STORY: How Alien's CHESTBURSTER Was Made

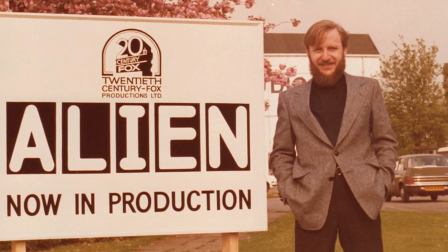[4:10]
Not even screenwriter and visual design consultant Dan O'Bannon got to see it until it was finished.
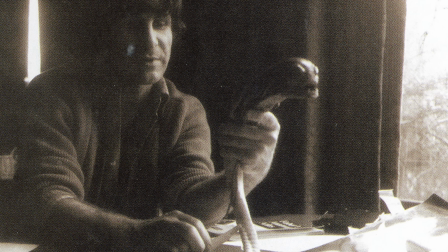[4:15]
The final design ended up taking ideas from Giger, Dicken, Scott, and even a little from producer Gordon Carroll.
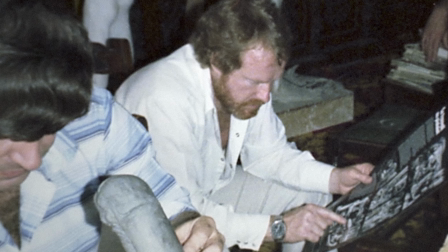[4:22]
They wanted the chestburster to have a smooth look, and they knew that the head would be long like in the original xenomorph concept.
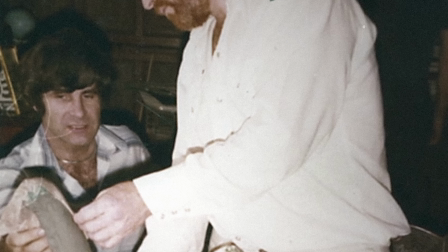[4:28]
So they just had to decide if it would have its head tilted up or down to fit in the chest like a fetus.
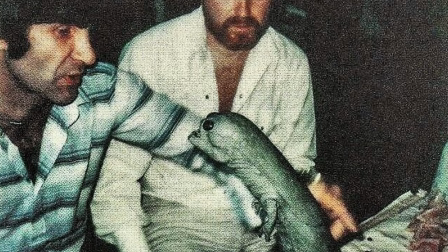[4:34]
They decided to have the head tilted up to look, quote, more obscene that way, more reptilian, more phallic.
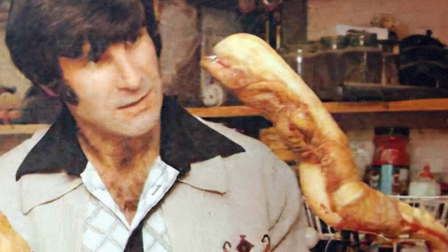[4:40]
The chestburster would be a lot more straightforward than the facehugger. It was pretty much just a handheld puppet.
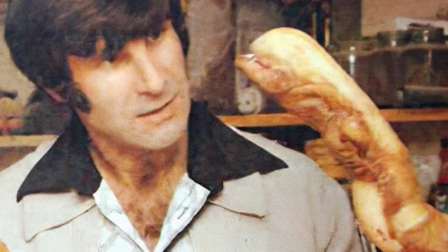[4:46]
In mid-April, Scott went to Dicken's workshop about an hour's drive from Shepperton Studios to see how the clay model of the new chestburster was coming along.
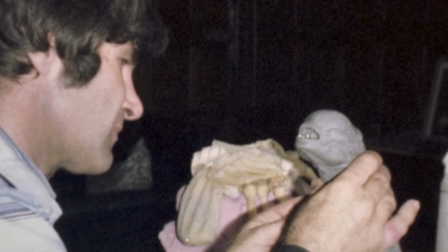[4:54]
It looked pretty much like it did in the final film, except it had little dinosaur legs. So
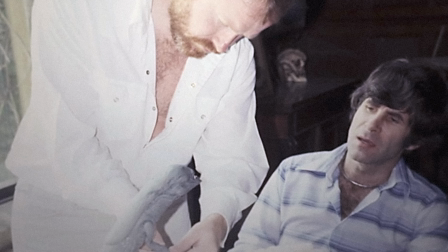[5:00]
Scott pulled the legs off, put little bits of clay on the side to look almost like dolphin flippers behind the head, and said, "There, that's it."
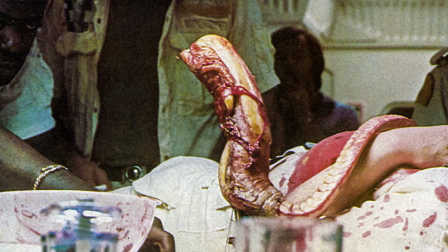[5:07]
Dicken said that it was basically just the head of the full-size alien with a tail on the end. The metallic teeth were made out of epoxy with vacuum-formed metal added.
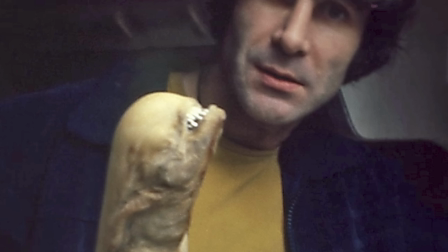[5:16]
The problem now was that they wanted it to be actual size instead of scaled up, which meant that it would be too small to be operated like a hand puppet.
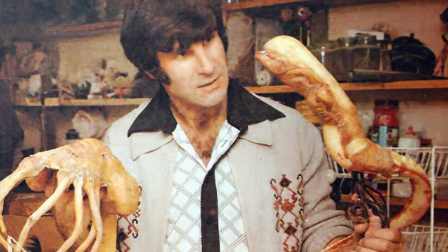[5:23]
Dicken mounted it on a curved metal rod with a hand grip on the bottom, and ran a wire down it that could be pulled to make it bend its head forward.
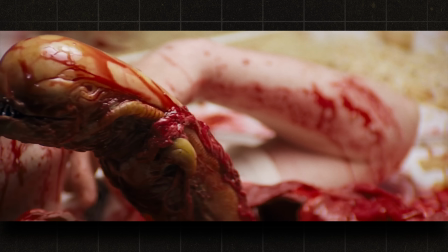[5:30]
There were rubber squeeze bulbs that would use air to make the little jaw open and gills pulse, and finally a tube that they could squeeze to make saliva come out.
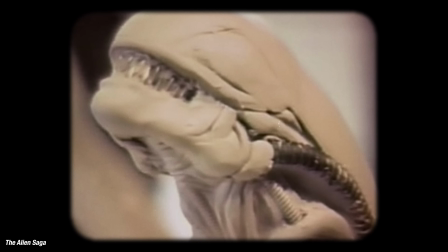[5:39]
Scott liked the finished product, saying that it looked very odd and spooky.
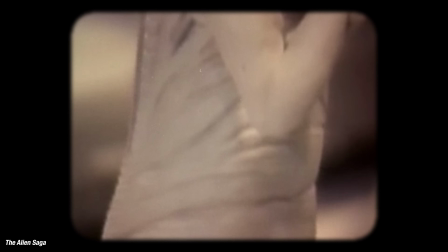[5:43]
Dicken noted that the most difficult part was that the model was so small and detailed that if he needed to fix anything,
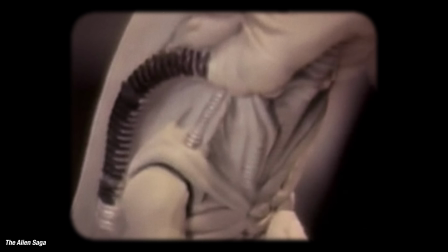[5:49]
it would be very difficult to open it up and change something without destroying the whole thing. Soon, the time came to finally shoot the scene that would be the centerpiece of the entire movie.
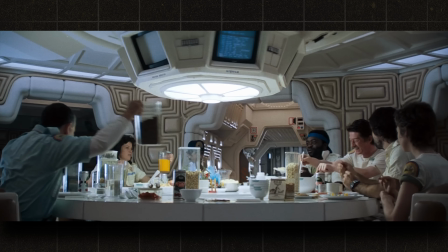[5:58]
The day before shooting the actual chestburster popping out, they filmed the entire lead-up with Kane convulsing on the table.
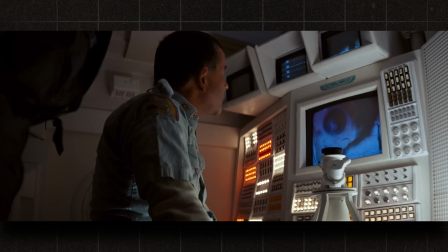[6:05]
You might have noticed a little visual hint that Ash is aware that something might happen to Kane because he saw it on the monitor.
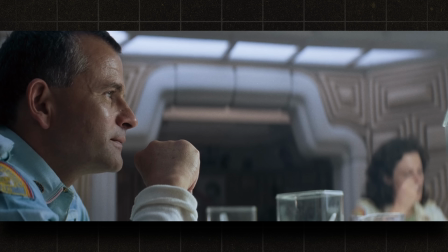[6:11]
There is a shot of Ash smiling along with everyone, and then he starts to look inquisitively at Kane, and the camera begins to turn to Kane eating.
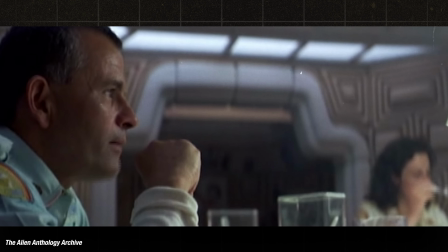[6:18]
It cuts very quick in the movie, but I managed to find the raw take, and I'm happy to say that Scott did originally fully pan the camera.
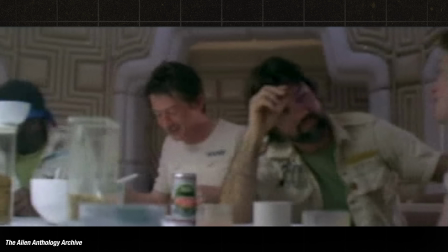[6:26]
But I imagine he cut it short to preserve the surprise that Ash has ulterior motives.
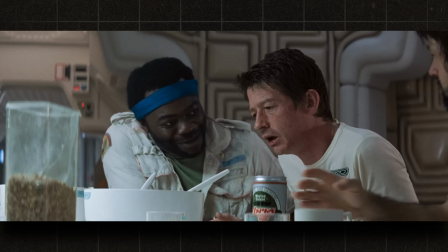[6:30]
The scene is so brilliantly staged to begin with something like choking or a seizure that grounds the
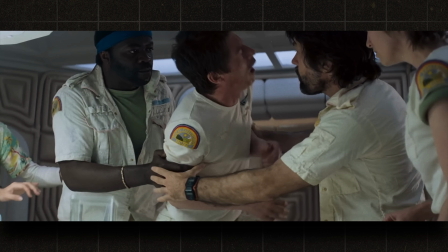[6:36]
action in something medically realistic and distressing before heightening it with something fantastical. Somewhere in there would be an airline on his chest, which would let off a blast of air and pink, which will go shh like that.
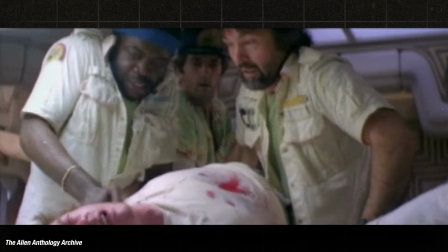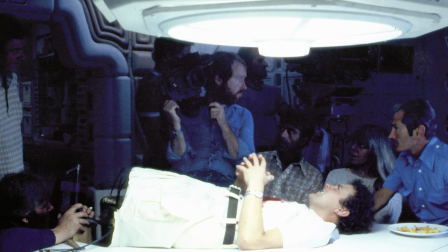[6:58]
After that, clear the set. Then we go in and we basically screw down an artificial chest onto the table.
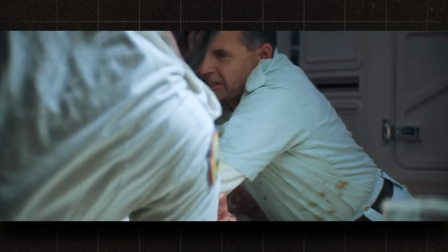[7:06]
The part that always really sold it for me was Yaphet Kotto's reaction when we first see the blood.
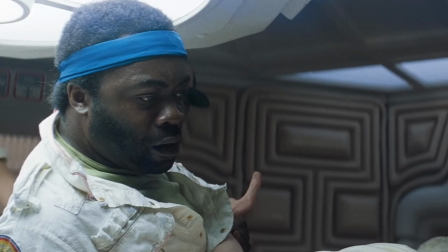[7:15]
It's enough for everyone to stop everything and his frozen look of disbelief that gets interrupted by the seizure continuing.
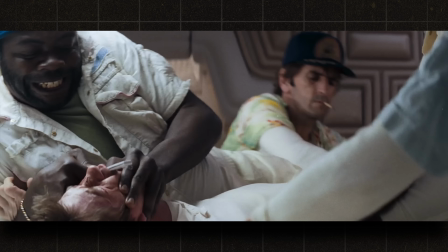[7:21]
This performance by John Hurt masterfully sells the entire reality of the scene, but Hurt nearly wasn't involved with the production at all.
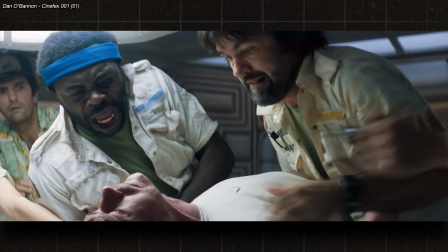[7:28] What are you talking about?
I know, it's hard to imagine Alien without John Hurt, but there was actually a different actor cast to play Kane. John Finch, who had achieved fame in the role of Macbeth in Roman Polanski's adaptation, was originally cast to play Kane.
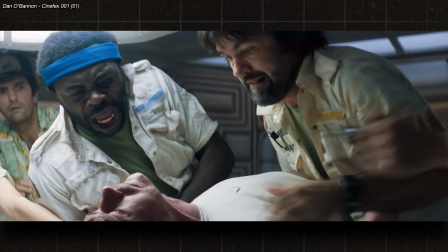[7:42] Let fall thy blade on vulnerable crests.
However, on the first day of shooting, he began to sag in his seat and turn yellow. Scott asked him if he was all right, and Finch replied that he felt terrible and asked how he looked. Scott told him he looked terrible too, and Finch had to be carried away for medical attention.
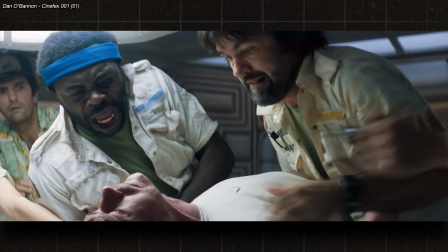[8:02]
What they discovered was that Finch was having some major issues with his diabetes and would have to drop out of the production. The production had originally wanted John Hurt for the role, but he was unavailable at the time. When Finch left the production, Hurt's availability had opened up, and Scott quickly arranged a meeting.